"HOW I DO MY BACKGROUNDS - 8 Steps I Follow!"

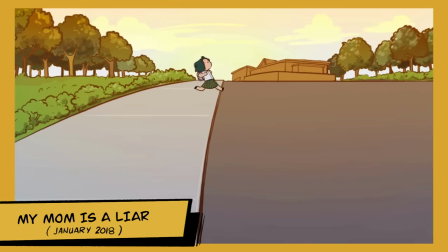0:00 Through my YouTube journey, I've been experimenting with my background style.
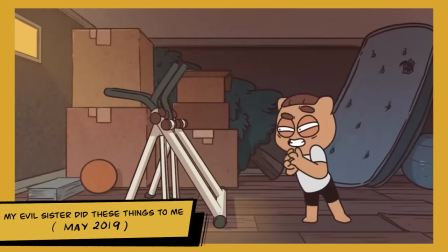0:04 I learned a few tricks from trial and error, but I think I learned a lot more from inspirations like Gravity Falls, Hilda, and artists like Anti-Dark Heart.
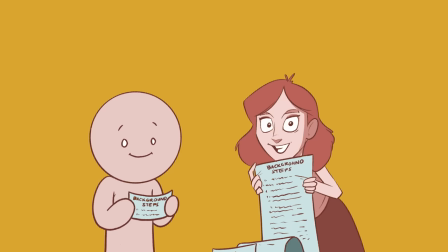0:12 We all have different workflows and techniques that might not apply to everyone's style. So for this video, I want to share my own way of making my backgrounds.
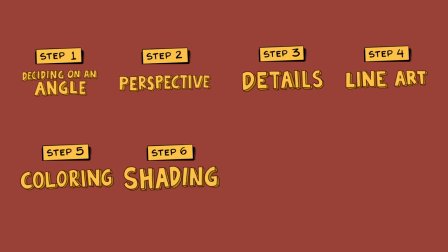0:21 I have eight easy steps on how I make my backgrounds. I put the timestamps in the description below if you guys want to skip ahead.
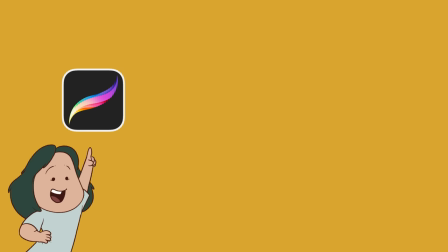0:27 But first, what do I use? Right now, I use Procreate on my iPad, but before, I used Photoshop, Paint Tool Sai, or even the animation software itself, Toon Boom. Yes, what you use to make backgrounds will affect your workflow, but not your output. I think you can still create whatever you want using any software.
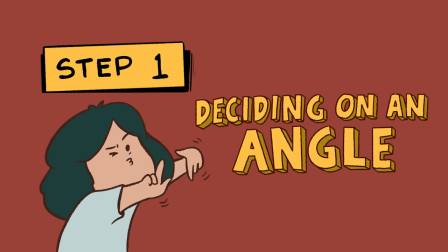0:43 So here we go. Step 1. Deciding on an angle. I always ask myself, what would I like the camera to capture?
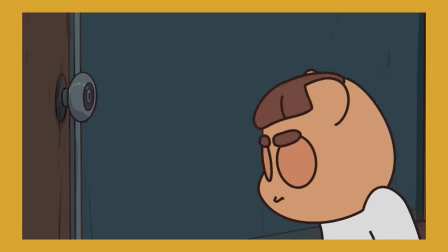0:50 It can be what the character can see. For example, in this scene, the character looked up, so I made the angle upward.
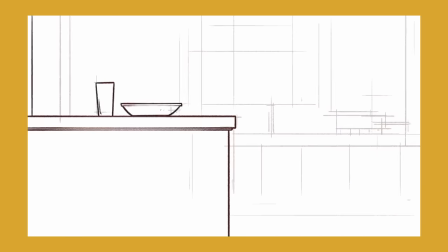0:56 It can also be I want the viewers to focus on two or more characters like in this scene It's the best way to show both of the characters
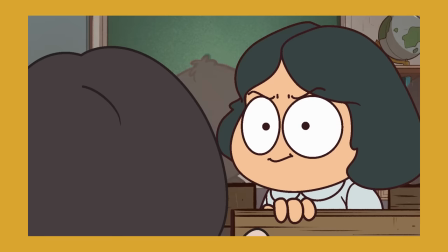1:03 reaction and also if I want one of the characters to be the subject of the scene I will angle it or it'll show the character more than anything else as soon as I figured out what angle I want It's time to execute it with perspective So that's step two drawing
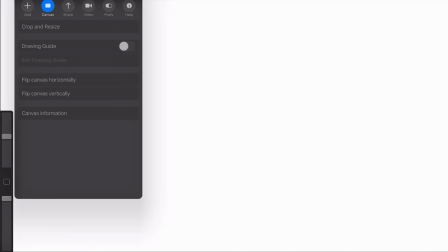1:17 a perspective One of the main reason why I use procreate is because of its amazing perspective guide You can use 1 point or 2 point perspective,
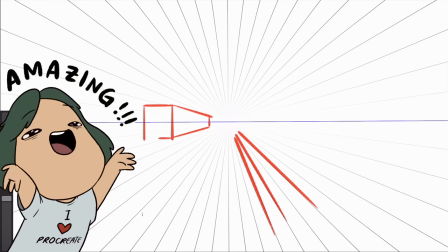1:25 move it wherever, and make all your lines snap to the guide. It's amazing. If it's 1 point perspective, that means I want the viewers to focus on the character, not the background.
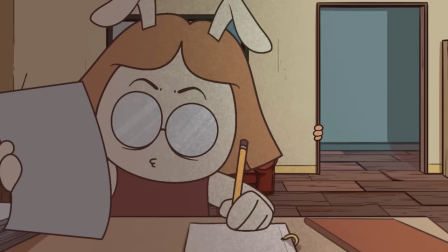1:34 I use this all the time since it's easier to animate with this kind of perspective. I usually use 2 point perspective when the background itself is the subject of the scene.
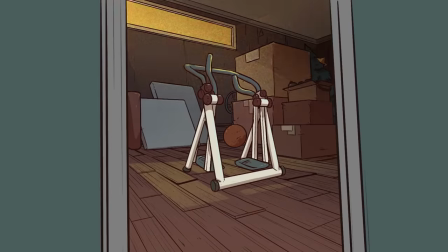1:42 To make it not look flat or boring. Or I also use 2 point perspective if it's zoomed in.
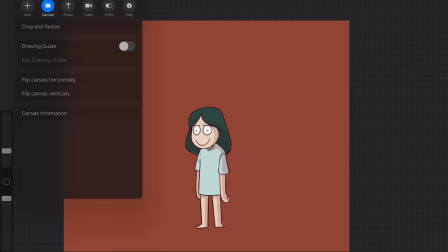1:48 So where to put the points, you say?
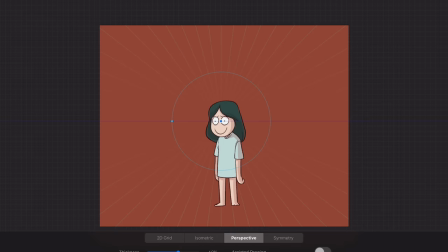1:50 I usually put it on the character's eye level, and at the center, if it's one-point perspective, if it's two-point perspective, I just put it on each side of the scene.
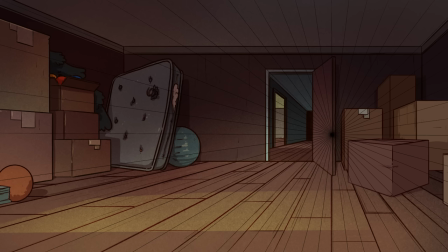1:58 When drawing with perspective, you just have to follow the perspective guides. All the vertical lines should be parallel to each other, all the object surfaces that are facing the camera should have horizontal lines, and all the object surface not facing the camera should follow the perspective guide. Step 3.
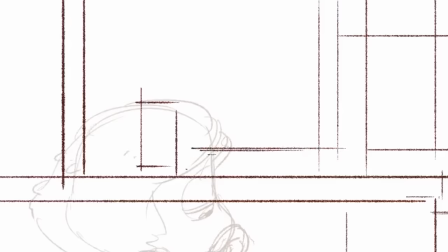2:13 Details, details, details. I always add a few details to my backgrounds to create a more believable scene.
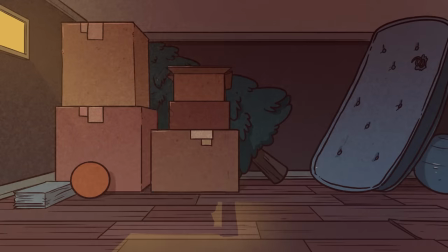2:19 For this scene, this is a storage room. So I added boxes, mattresses, Christmas tree, and stuff you usually see in the storage room.
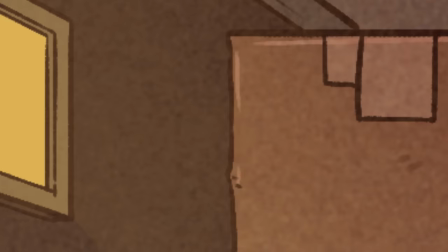2:27 I also add details on the floor, on the walls, tapes on the boxes, crumpled sides, just a few straight lines, and some scratches here and there.
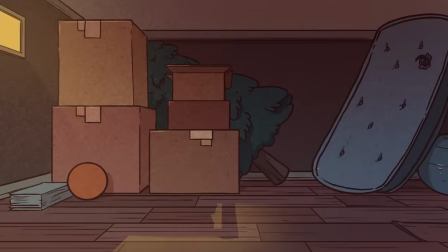2:35 It'll help the background look more well done.
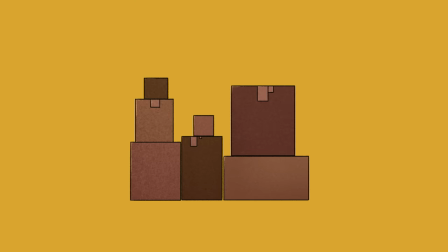2:38 There's nothing wrong with perfectly arranged and clean background, but having a bit of chaos and extra stuff in the background will make the background feel more
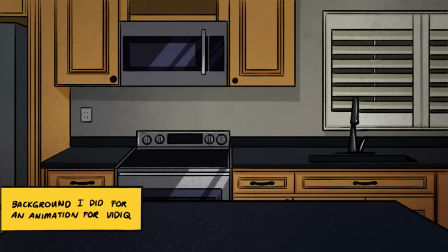2:46 alive and natural more often than not i draw the backgrounds based on what it looked like in real life like this this was really our kitchen growing
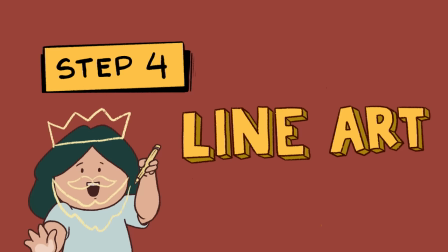2:54 up and this was really my apartment at this time step four line art this is where you can show your art style i use any brush that
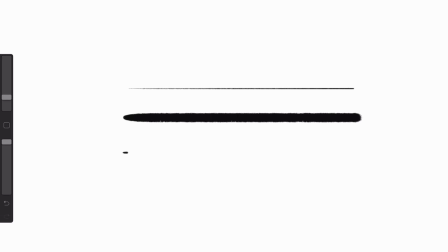3:02 looks like pencil on paper also the thickness of your lines will contribute a lot to your style for example alex's corner's backgrounds have thick lines not
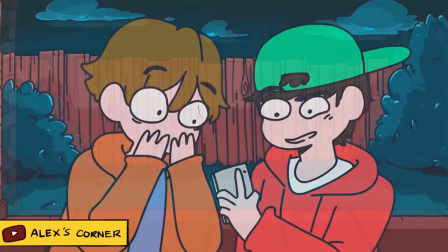3:10 tapered and very vector-like. Perfect for her style. For me, I used tapered and textured thin lines.
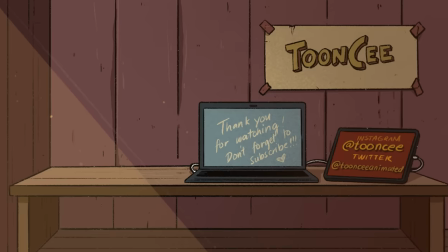3:17 For the line art color, I used black before and it looked good. But recently, I started using dark red since it's a bit more subtle than black because you don't want your viewers to focus on your backgrounds instead of your characters.
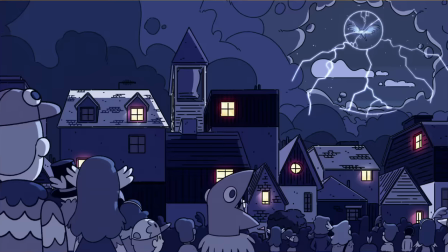3:29 Step 5, Coloring. This is also a way to show your art style. In Hilda, they use one palette for everything.
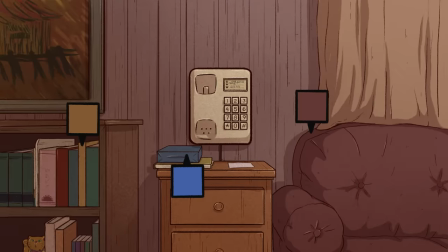3:35 For my backgrounds, I always use this kind of yellow, red, blue, and green. They all have this off but a bit reddish vibe to it. So I use colors similar to these. Just don't let all the yellows be on one side or use a lot of green on the scene.
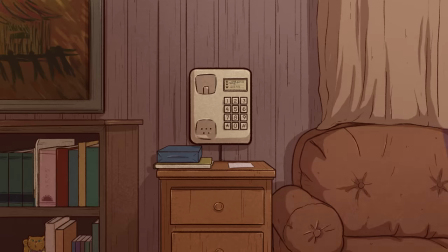3:48 Or color two things the same color if they are next to each other. For me, it's important to have the red or the yellow of the background pop more than the rest of the color.
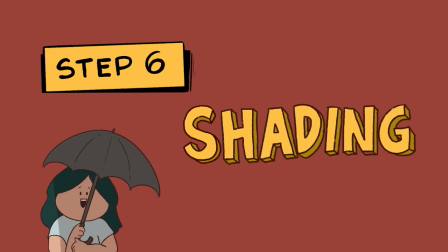3:57 Next step, shading. This is very important step for me because it adds depth to the background.